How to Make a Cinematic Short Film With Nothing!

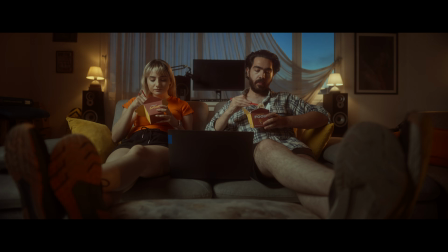That was a thriller for the short film I shot a month ago, without a crew, without a budget,
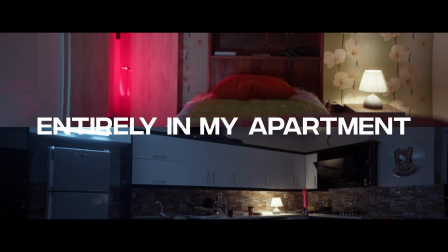only one other person besides myself, and entirely in my apartment. This is how we made it possible, and how you can do it too.
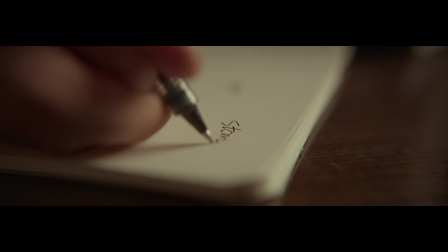Because of the situation, you had to write the story around what you had at the time.
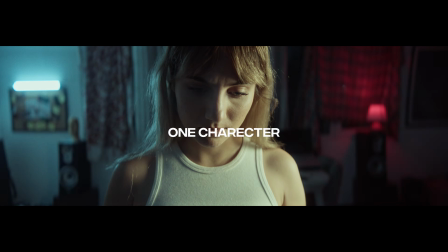In my case, there should only be one character, and the whole story should take place in the house.
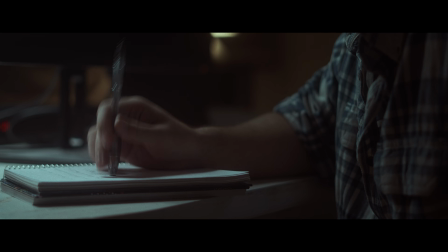This makes it really hard to write a suspense thriller kind of script.
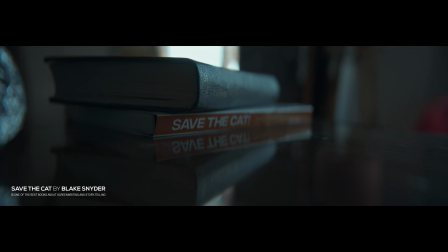So I tried my best to learn a couple of things about screenwriting from a book called Save the Cat, and after 10 days, it was done.
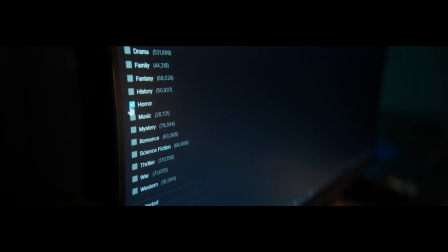By using shot deck and Milanote, I made a shot list with tons of references from my favorite horror thriller films.
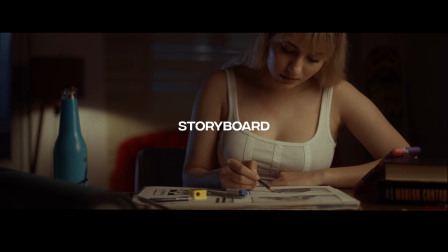Then we start to make a storyboard to have a better vision of what we're going to do.
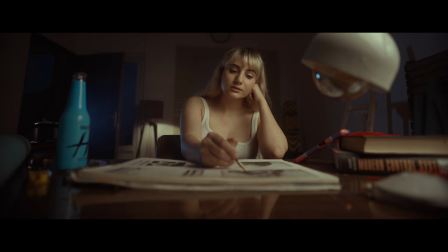The storyboards are a powerful way to visually organize the composition, action, and look of the film before you start bringing it to life.
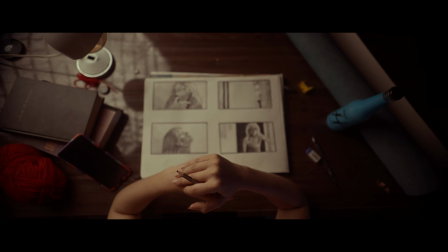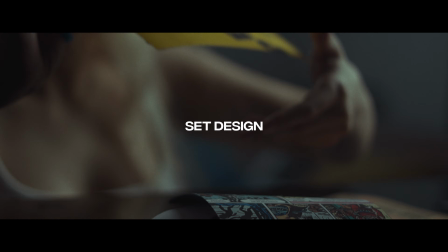Our set design consisted of some posters, picture frames, a fake criminal file, and mugshot.
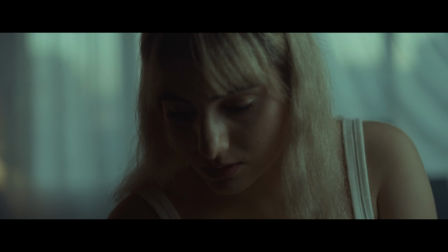One of the most important functions of set design is to communicate where the action is taking place.
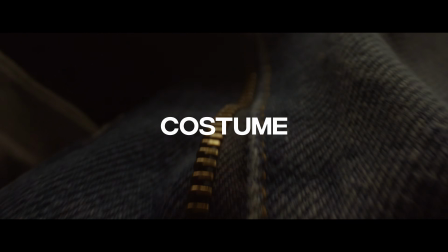I wanted something colorful for the custom design, because most of the film was in low light and darkroom,
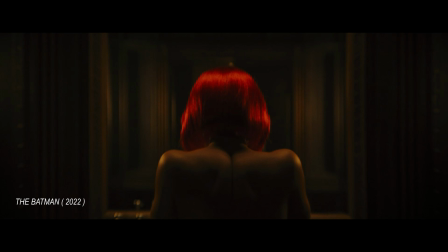so with something like a red or orange you can separate the subject from the background.
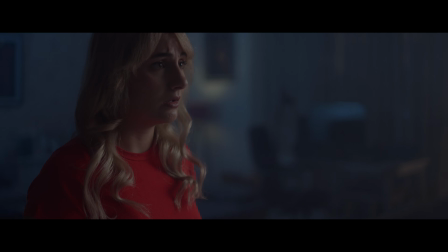The second version of our character is also wearing a white hospital suit, but it should be covered in blood.
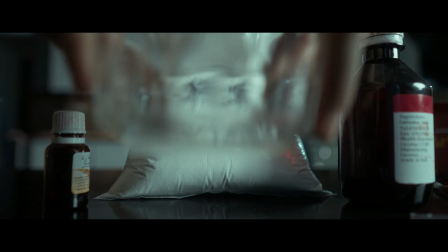So the fastest and easiest recipe for fake blood is red food coloring, yellow food coloring, sugar powder, and cocoa powder.
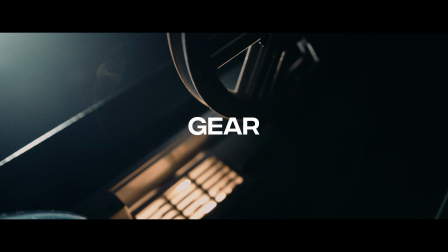They even use the same thing in the high-end Hollywood features. In case of gear, I shot mostly on A7 IV and a couple of shots with FX30.
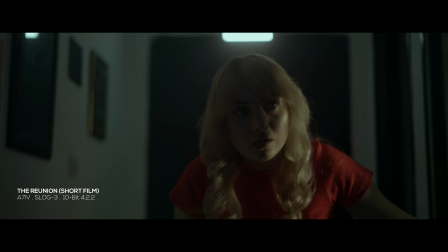All the scenes in the film take place at night.
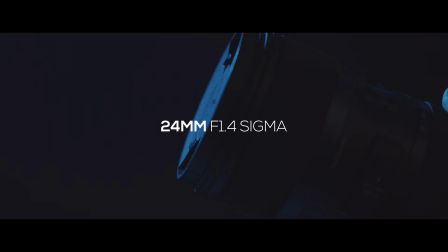Most of the shots are dark and not a lot of light is available, so I used fast prime lenses, 24 1.4 and 50 1.8.
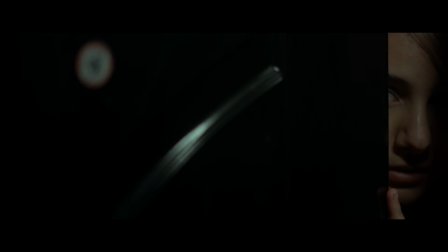I shot the whole thing handheld with maybe 1 or 2 gimbal shots.
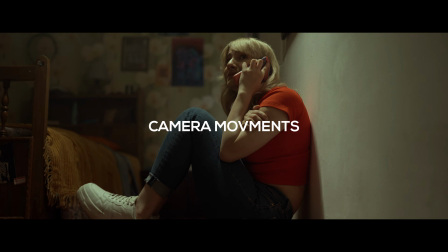The camera movements in this genre of films are primarily slow push-ins to build tension and fast pans to create jump scares.
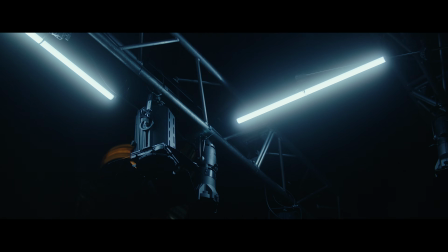For slow push-ins, gimbals are the best. Lighting was the hardest part because there was no window in the room and there were many white balls,
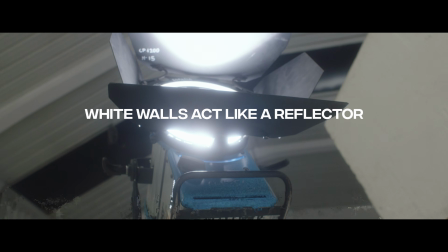which is the worst since white balls act as a reflector and bounce the light all over the place.
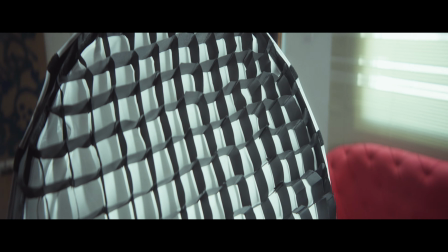So I used FORZA 60 with a softbox and a grid on a C-stand, so I would be able to make a use of the small form factor of the FORZA.
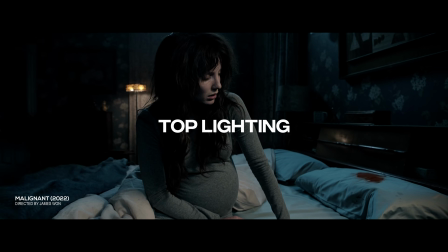Top lighting is very common and suitable for suspense thriller films.
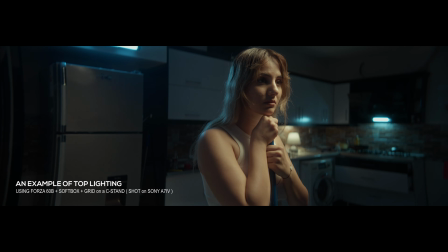And because the room was very small, it was the best method for ensuring that light would not be visible in the frame.
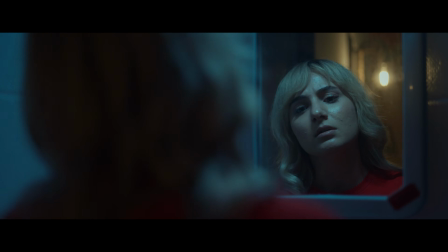For all the bathroom shots, I used NANLITE 6C tubes as a practical and the main light source.
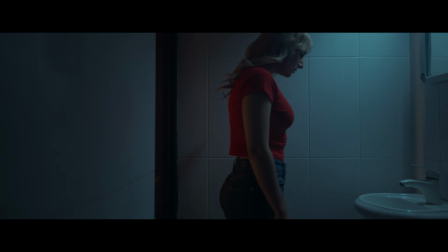And by adding haze, we created a nice atmosphere in this dull room and even increased the exposure a little bit.
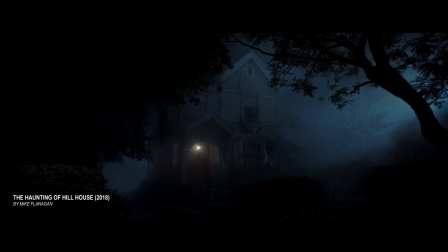Audio is everything in this kind of film. Horror movies show how efficient sound can be at provoking emotions.
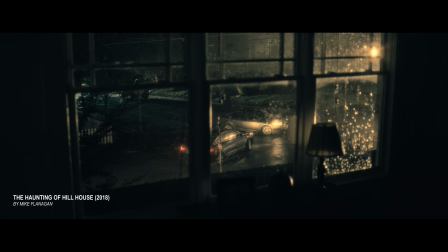One can hardly imagine a horror movie without a sound. These sounds are created based on human psychology of fear and anxiety.
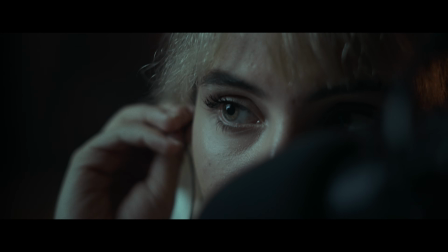We perceive some sounds as scary because we naturally associate them with danger.
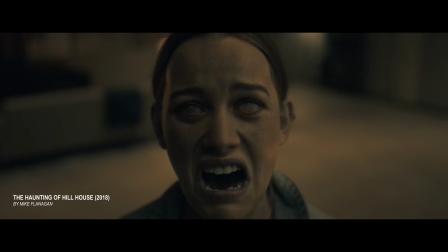That's why sound design can make or break your film. Every single sound on the film was added in post.
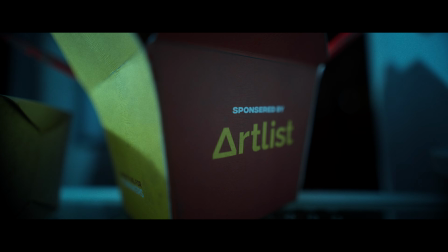That's why Artlist is a huge part of this project. All music and sound effects used in the trailer and the short film are from Artlist. Even all of the outdoor scenes of the film were taken from their stock library. Because you can download the videos in RAW and LOG, you can perfectly fit them into your project.
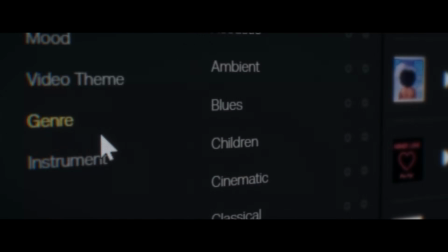You can also get 2 months free with your Artlist subscription by using the link down below.
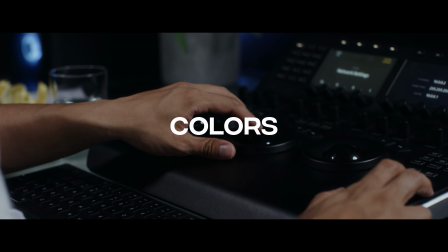For color grading, I used the Answer plugin to create a filmic look with blowing highlights, halation, and grains.
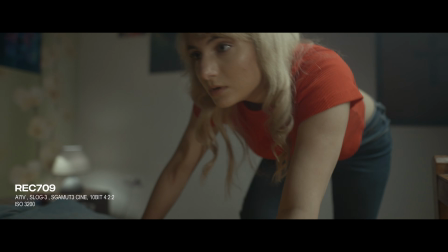I also reduced the exposure of 90% of the shots by half a stop, because I shot them slightly overexposed to get cleaner shadows.
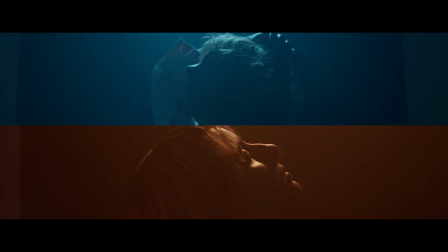For better separation between the two versions of our character, I shifted all the colors of the visionary version to warm and all the colors of the real version to cyan and blue.